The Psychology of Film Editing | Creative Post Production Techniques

Alright, Thought Experiments, an online tutorial series designed to help creative-minded people just like you turn your passion into a career, roll and click.
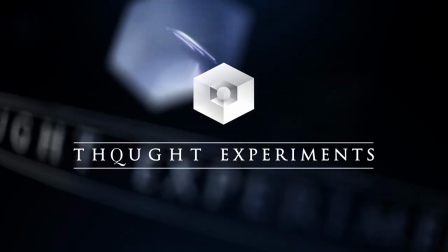So, we've talked about framing, we've talked about camera movement, now it's time to talk about editing,
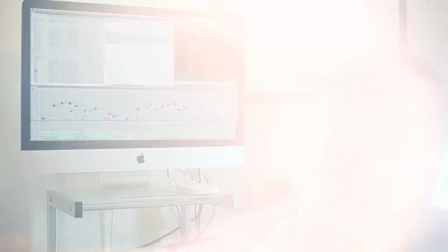[0:20]
where all the pieces come together, where you can take normal-looking footage and really create something special. By choosing your shots in post-production, you're telling your viewer, okay, this subject or this object has significance and this helps to tell your story. The interesting thing is that these stories aren't really being told on the screen. It's all happening in the viewer.
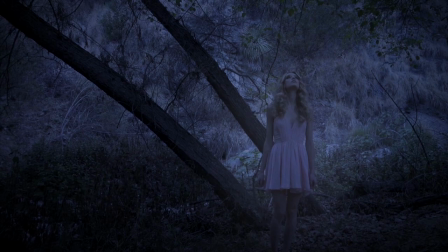[0:40]
They're sitting there, they're viewing your images that are being played one after the other on the screen and they're subconsciously analyzing and making sense of what they're seeing. So the images have a certain relationship with one another and this example is called the Kooslov effect.
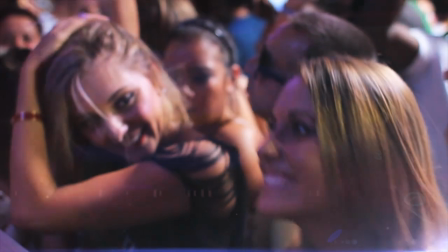[0:55]
So you can take images that don't necessarily have a connection with each other but once organized together in post-production, you can create something that wasn't there originally.
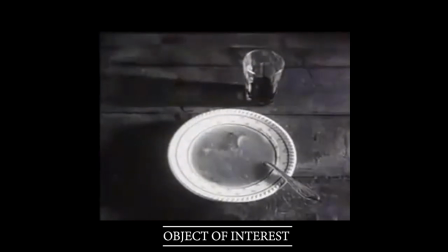[1:03]
This footage is from an original experiment done by Lev Kulshav himself. He took footage of a man staring into the camera and put different clips in front of it, showed it to the audience.
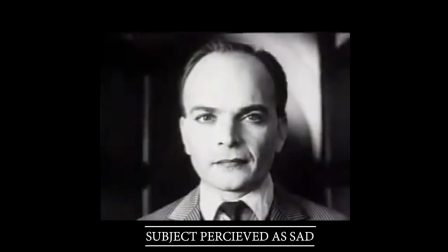[1:13]
The audience went absolutely crazy saying how wonderful an actor he was, how he portrayed his role so well,
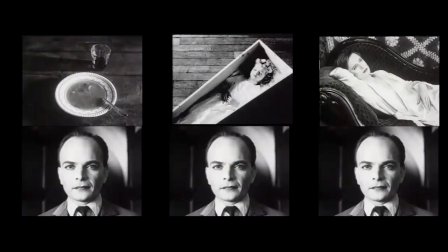[1:18]
when in reality it's the same shots played over and over again with different images in front. So what's really going on is how the viewers perceiving what's on the screen that's where the story takes place so the bottom line is
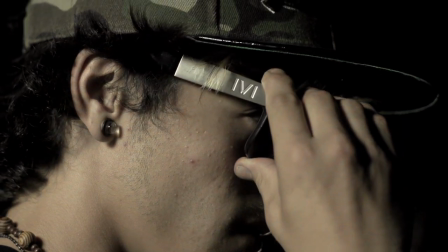[1:31]
that all the impact that's happening in your film is happening in the reality of the viewer so with that concept a little more understood let's start with some main
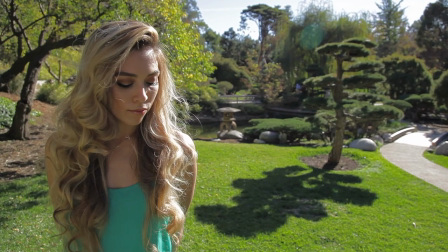[1:40]
decisions when creating an edit that flows naturally and has an impact to your audience the very first thing is being an editor is knowing when to cut holding
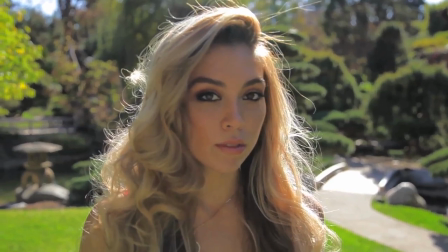[1:48]
some shots intentionally and cutting other shots they all have to have a reason they have to be showing the emotion and conveying the story of
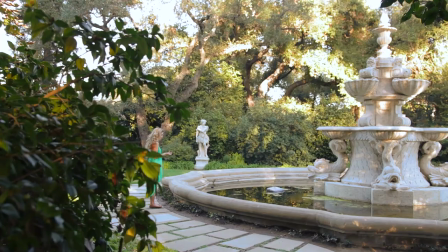[1:57]
your film so let's take a look at this cut there's
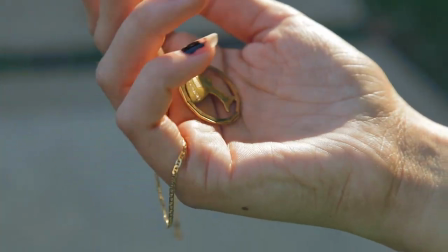not a whole lot of time there for the viewer to be told what's going on all the edits are being cut to the same beat and there's no standout shot that's saying hey this has significance this is what the person's feeling so let's take a look at this edit you
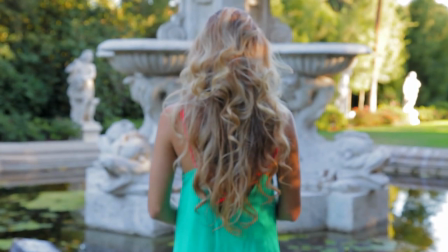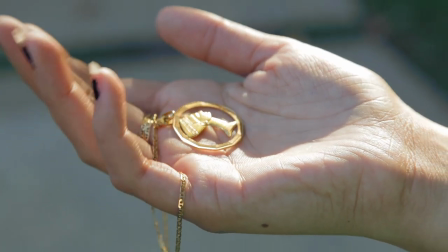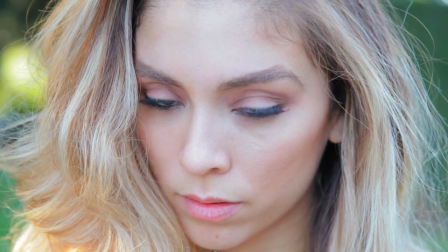can hold shots of significance both on a subject and an object both are giving the viewer time to allow them to connect with what the subject is feeling and help tell the story. The next thing is shot ordering. The general rules of film say that you want to start with your master shot and work your way into the subject closer and closer.
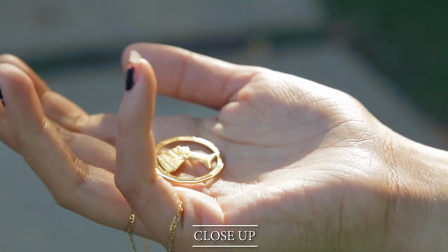[2:58]
You can use this technique to successfully tell your story or you can actually flip rules like this around and work your way through a scene from close and work your way out to wide.
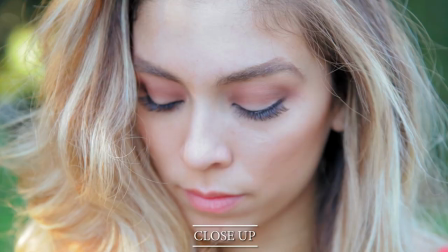[3:08]
When you're starting in on a scene on a close-up, there's an air of mystery there. You don't know where your subject is. So the next thing that's on my checklist when making a cut that's allowing the edit to flow naturally is always to cut on action. Cutting on action sort of makes the cuts in a film more invisible, more transparent.
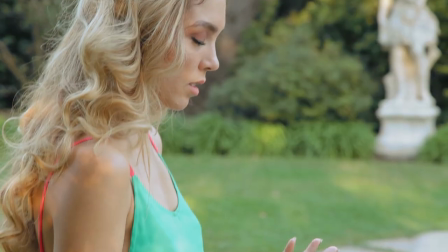[3:33]
With this cut, you can see that I'm cutting on the action of the subject and it has a much more natural flow to it.
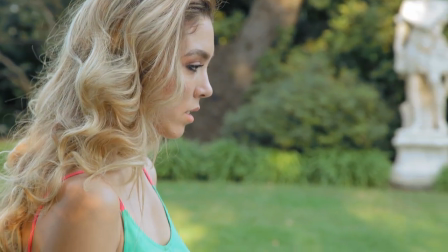[3:38]
With this cut, I'm cutting in between action. It doesn't necessarily have the same flow and smoothness that cutting on action does. So the The next thing is choosing the right take. You can shoot a scene a million different ways and it's always important to have as many options as you can, as many angles as possible.
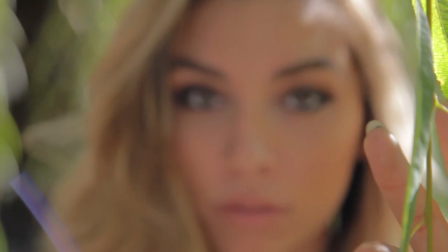[3:55]
There's a lot of factors that come into play when creating a powerful shot. The distance between the subject and the camera, the movement that the camera is having,
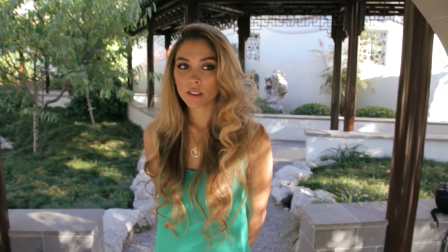[4:04]
the height at which the camera is in relationship to the eye level of the subject.
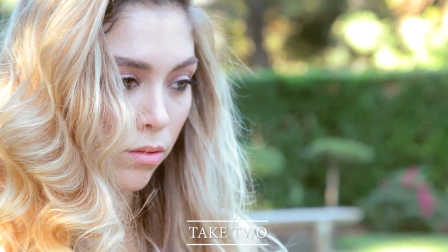[4:08]
Some shots can convey a certain feeling of calmness, more serious, more energy, and some with spice. So this last technique is something called eye trace.
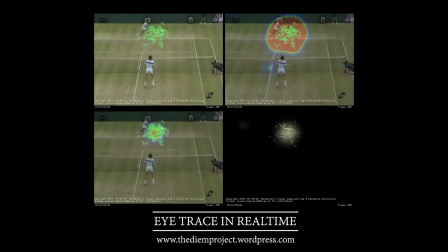[4:21]
The idea is that the viewer can only focus on one part of the image at a time, no matter how much of a wide or close-up shot it is.
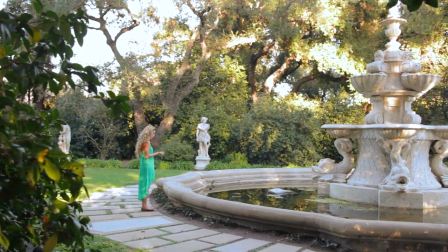[4:28]
So in this shot, the viewer's attention or eye trace is going to be the bottom left corner.
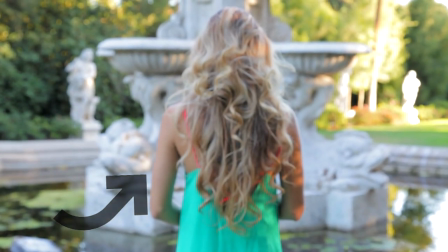[4:34]
If I cut to the next shot and the viewer has to shift their focus from the bottom left of the screen to the center of the frame, it's not going to be as much of a smooth transition between both shots.
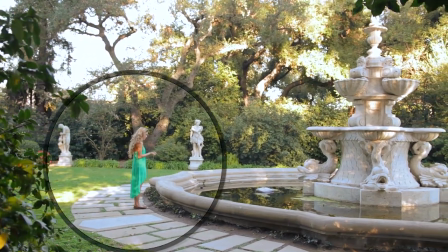[4:45]
So with this next shot, the viewer's focus is staying in the same area of frame.
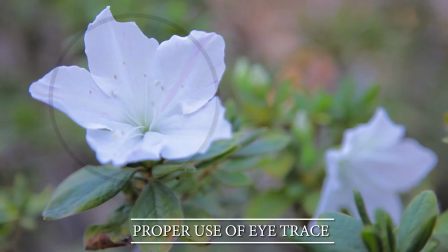[4:51]
This creates a much more transparent cut from shot to shot.
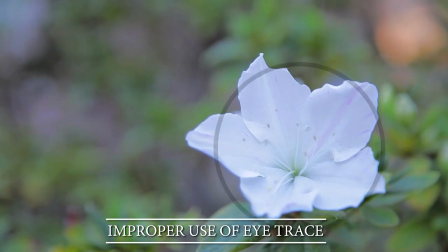So the idea is as the editor, you're controlling where the viewer is looking, what they're seeing,
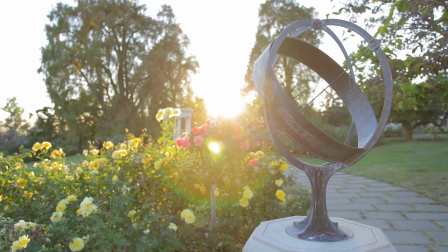[5:05]
how they're feeling, and what story is being told to them. If you can successfully control all of these parameters, you're creating a cohesive film with seamless cutting and creating a space for your viewer to really actually absorb what message you're trying to convey through your medium.
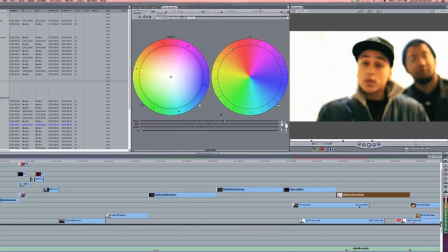[5:22]
As an editor, you're just like a DJ or a chef, you're saying, I'm going to sprinkle some of this in there, throw some of that right there, bring some of that in there. Boom, baby. And the more you understand what's going on in your audience's mind, the more you can successfully take what's going on up here and express that in your artistic medium. So, master these rules and principles so that you can create a much more dynamic and cohesive film. Always have in mind what your viewer's thoughts and emotions are, subscribe to get these videos beamed directly into your consciousness, and become a creator.